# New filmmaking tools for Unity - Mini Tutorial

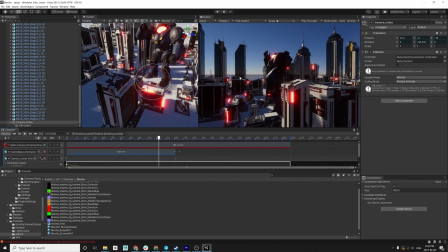753s
And I didn't mean to shorten my animation clip. I meant to shorten my camera track, but I'll fix that.
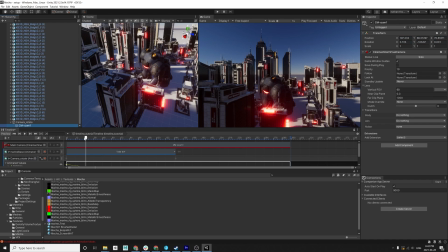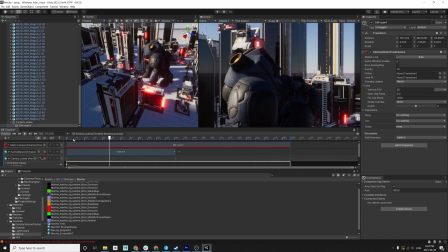767s
I will fix it, I promise. I'm going a bit tighter here as well, just because I want that more cinematic perspective kind of change.
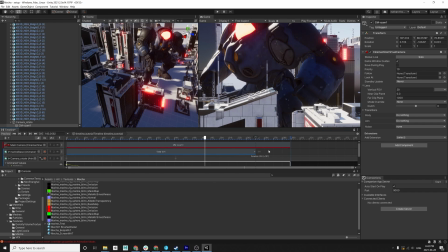777s
Parallax, thank you, is the word, where you get more things kind of whizzing around in the foreground and background.
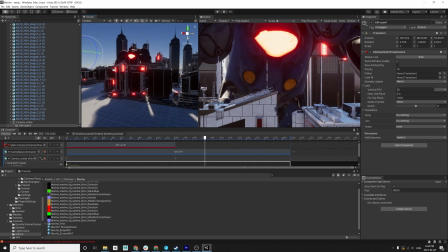785s
There we go. And I'm going to quickly add a few more shots here as well. So just to quickly show you the power of sequencing with the timeline.
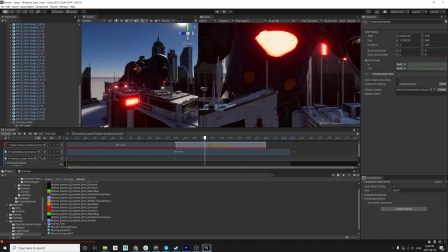794s
So make a new shot, kind of line up my camera in the scene view first. Where do I want it to be? I kind of want his hand to kind of slap down that building.
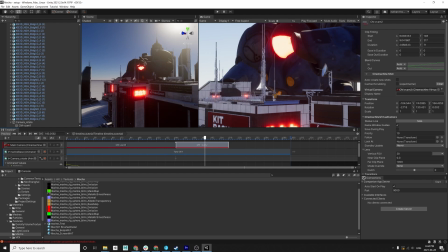803s
And create a new camera there. And yeah, good. You'll notice here like, hey, where did my dude's hand and fingers, why are they popping off? And this is a thing that for some reason just happens when your character is off screen. I'm not entirely sure why this happens. I'm not a graphics dude.
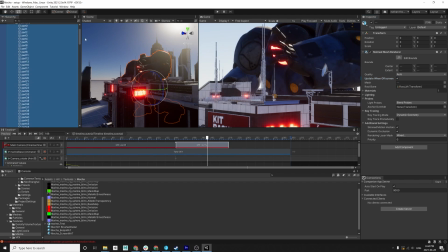823s
But select the geo and go update when off screen and just enable that so that the character's geometry is never culled.
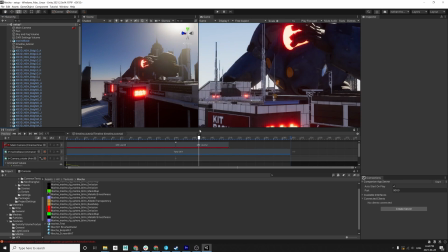830s
And it's just kind of an optimization thing. And cool, his hand slaps down.
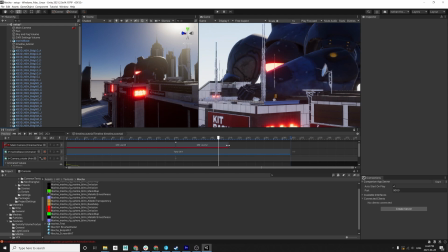835s
Boom. Yay. And he jumps. He's going to jump really high.
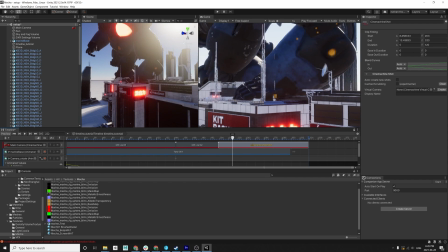842s
and let's make a new camera angle here that is going to be kind of like his landing.
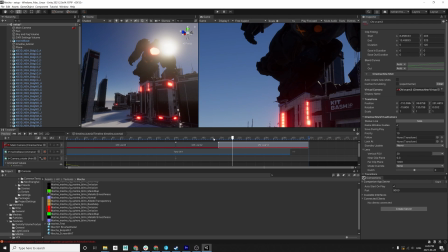848s
And then I'm going to use my virtual camera to kind of film these later.
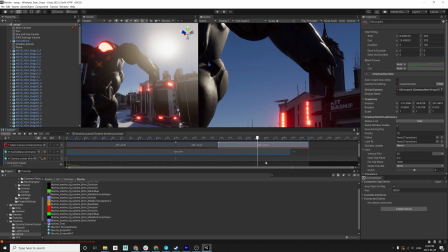855s
The virtual camera is coming up next.
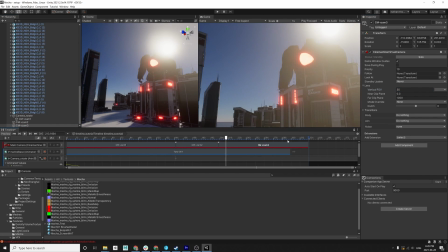862s
Let's just make this lens a bit wider, a 35mm lens. Kind of makes sense. Boom. Cool.
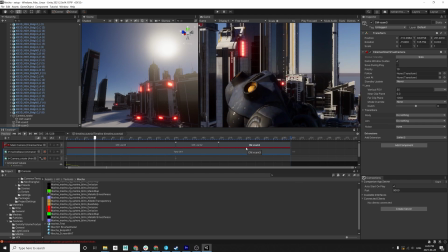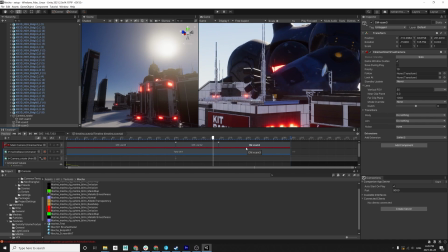876s
And I really wanted to add like flying cars and all that kind of stuff in here. I didn't really get around to it in the original version.
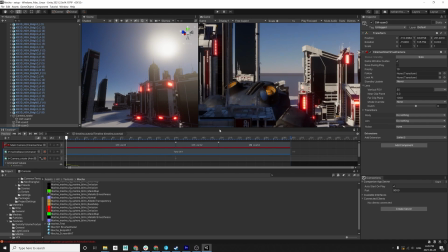881s
I wanted to add destruction and stuff, but again, I don't know. I just kind of, I only have so much time in a day.
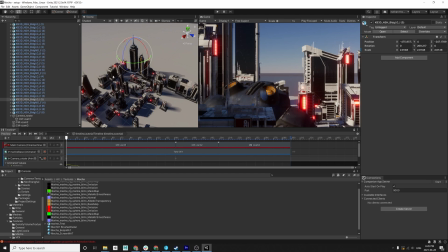889s
But maybe next time. You keep on building. And that's what's exciting is I keep building as I go. I keep learning more and faster ways to do things and move on to the next thing.
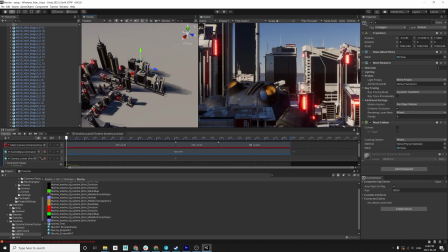904s
And now once you have the cameras kind of laid out, I realize, oh, hey, my, there's a lot of empty spots in the background like you can see the skybox and the horizon line and I think that's never a good thing I want to create an illusion of a very busy city so
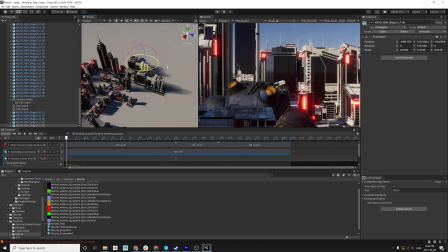920s
I'm just gonna quickly pop in a few buildings and just to fill in those pockets this is a very quick job that's it's not the greatest in the world but
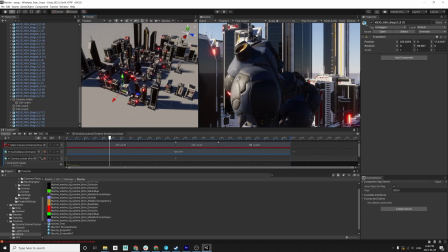929s
hopefully you know you get the idea but also really like that sense of parallax is like the Michael Bay shot where Martin Lawrence and Will Smith are standing up and they're being badasses. I just kind of wanted to emulate that.
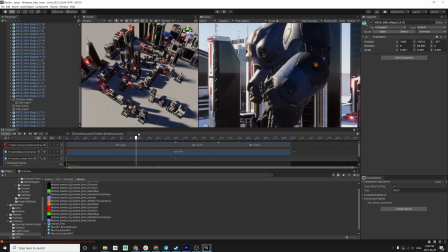943s
And, you know, you've got to have lots of stuff in the foreground, lots of stuff in the background wasn't around to get that shot,
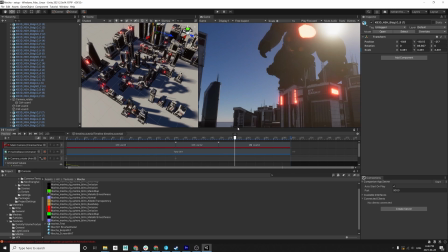949s
that sense of dynamic camera movement. Cool.
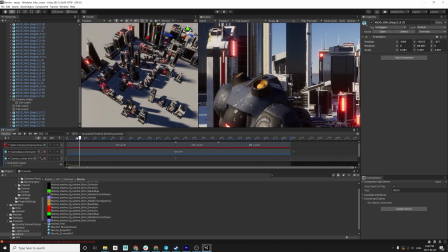954s
Boom. Yay. Fun stuff.
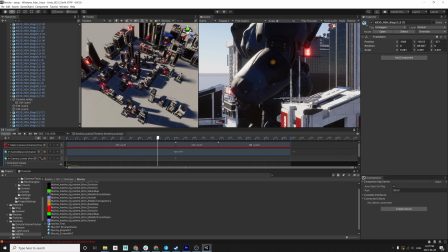962s
Some of the animation in here still bugs me. But again, whatever. This is just for fun.
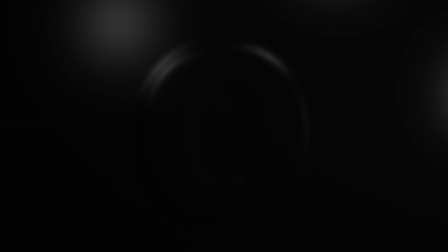969s
I'm not going to split hairs over this. you know.
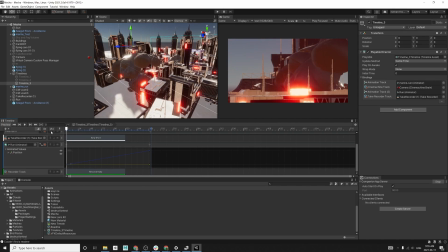972s
So I wanted to demonstrate the new virtual camera tools which I feel like are just as an animator and storyteller it's just so cool. Load the app on my iPad so that I'm able to film this camera. What's great with this is it kind of gives you that nice handheld motion that we're all kind of looking for.